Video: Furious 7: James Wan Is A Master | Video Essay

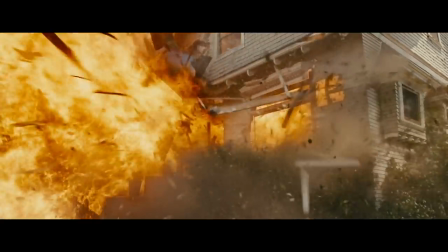But there was also an air of tension in the room every time Paul Walker's Brian had a near miss with death.
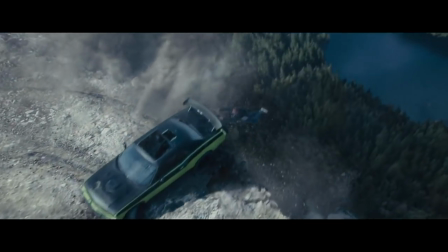I think in part due to the tragic real-life circumstances of his passing, and the fact that we were all sat there wondering how and when the movie was going to decide to finish his story.
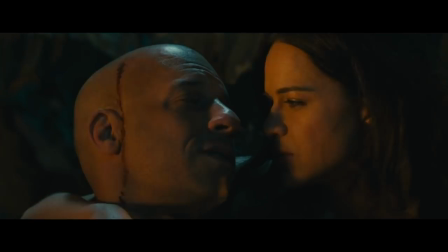Would they kill him off? It seemed a possibility. But by this point in the movie, the danger has passed, and the heroes have saved the day.
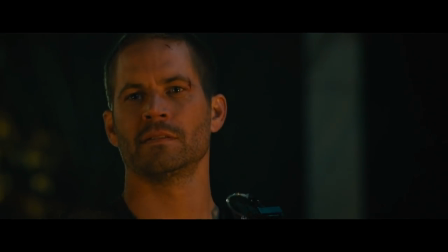So what's the final turn for Brian O'Connor? How would James Wan and the team pull off his exit and tick off all the boxes between honouring the man, the character, and the story?
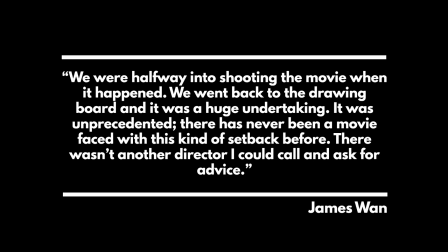We were halfway into shooting the movie when it happened. We went back to the drawing board, and it was a huge undertaking. It was unprecedented. There has never been a movie faced with this kind of setback before. There wasn't another director I could call and ask for advice. It would be an understatement to say that James Wan and the crew didn't have a gargantuan task ahead of them when they had to finish the rest of the movie without Paul.
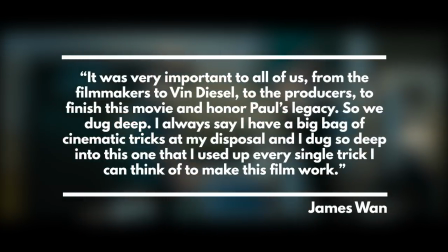It was very important to all of us, from the filmmakers to Vin Diesel to the producers, to finish this movie and honour Paul's legacy.
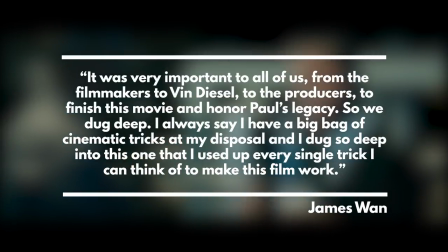So we dug deep. I always say I have a big bag of cinematic tricks at my disposal,
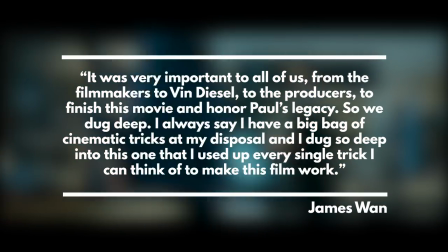and I dug so deep into this one that I used up every single trick I can think of to make this movie work. That meant rotoscoping Paul's face into several scenes, and using his brothers, Caleb and Cody Walker, as stand-ins and body doubles.
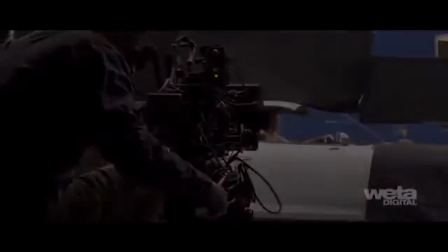They had to rewrite the script to reshape the story now that they knew Paul wouldn't be coming back, which also meant repurposing a deleted scene from Fast Five.
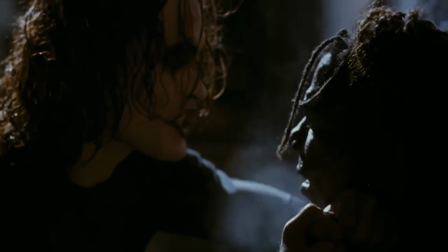Outside of something like The Crow, this was an unprecedented problem.
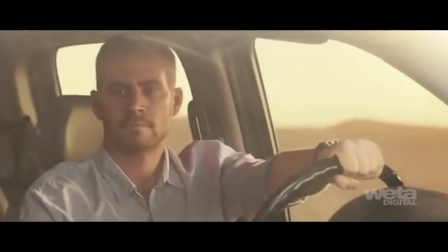To lose a lead actor when only half of his scenes were shot required exceptional thinking to rejig the entire movie. Wan even admitted that there were discussions regarding scrapping the movie entirely, but thankfully they soldiered on and salvaged what they had,
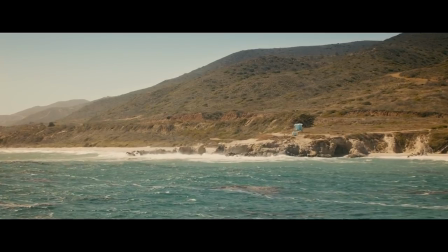which brings me to the final scene of the movie. We
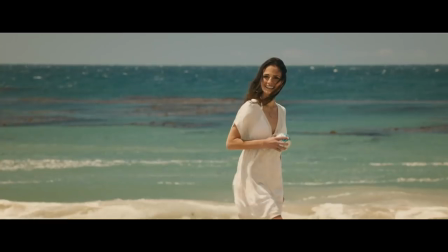cut to the beach to see Brian reunited with his family in what are most likely either recycled shots or CGI-enhanced body
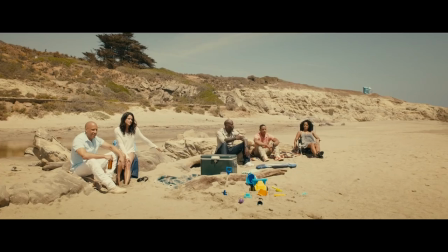doubles utilizing Paul's brothers. But honestly, it's done so well you can barely tell, and we remain on the perspective of all the other characters we've been following.
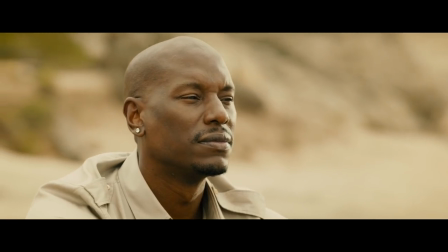So far, a standard ending for a Fast movie, except everyone seems a little different.
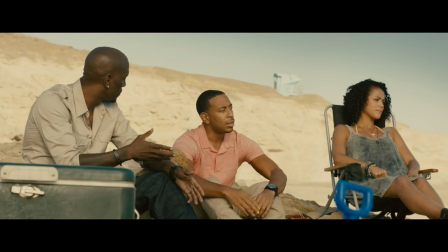Close your mouth for 2 seconds. Just open your eyes, man.
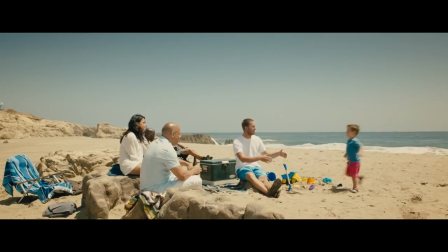We come out of the reality of the movie, but we're also still kind of there.
That's where he belongs.
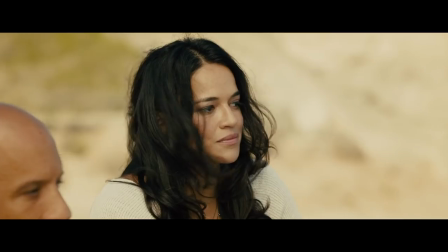Home, where he's always belonged.
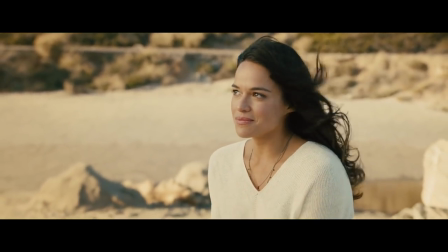Everybody's performance hits the perfect balance of being fourth wall breaking whilst also being true to the characters that they play.
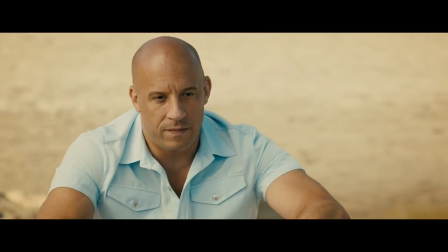You can tell everyone involved in this sequence was trying to do their absolute best to honour their colleague and friend.
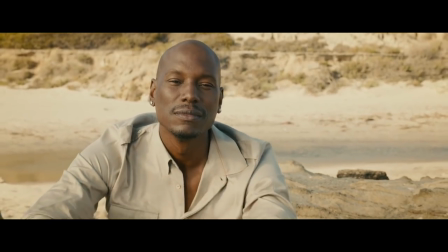Even Roman, the comedy relief, steps it up here.
Things are gonna be different now.
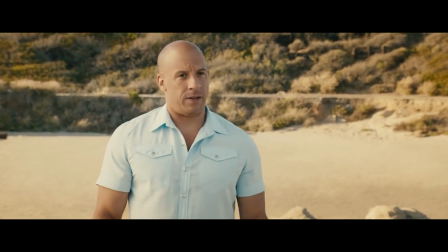You aren't going to say goodbye? You got it?
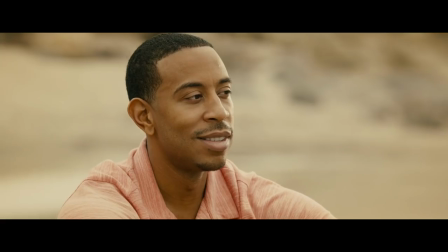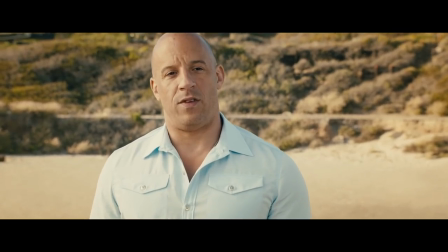My man. It's never goodbye.
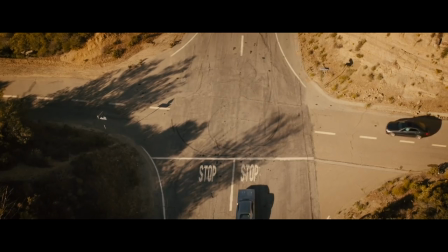Dom leaves, driving off to an intersection, and it seems like this is the final time he and Brian will share the screen together.
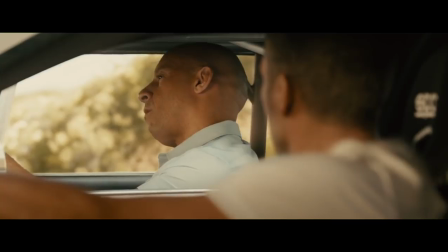Hey, thought you could leave without saying goodbye.
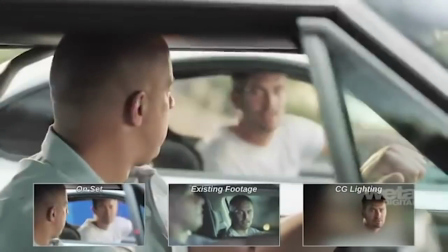Yeah, you can tell he's not really there. But at this point, does that matter?
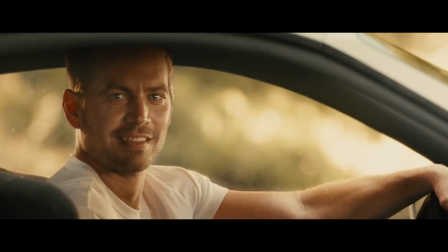The walls of the movie's reality have come down just enough that this scene serves as both a goodbye for the characters, the actors,
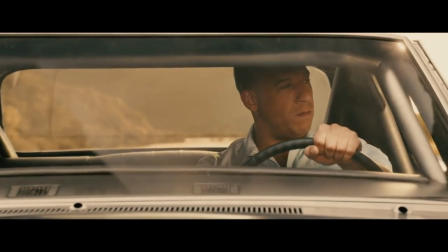and the audience. The whole thing is set to see you again. Most of the tracks in the franchise are incredibly obnoxious in the best possible ways,
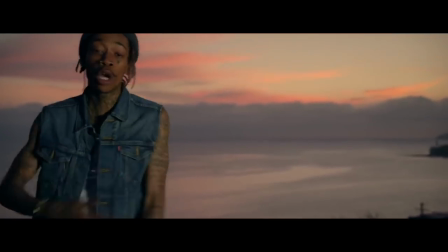but this track actually really works, again because there's an air of sincerity about it.
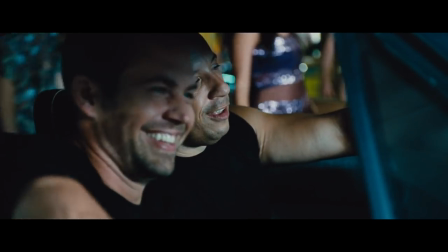The song perfectly complements the retrospective we're treated to as we see all of Paul's greatest Fast and Furious moments,
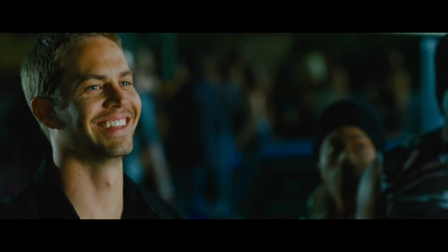from his very first meeting with Dom right up to the present day.
This is your car?
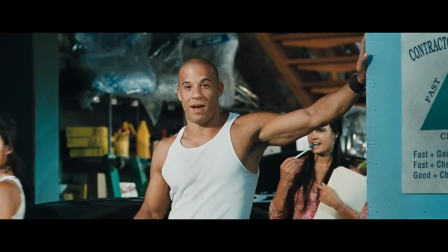My car?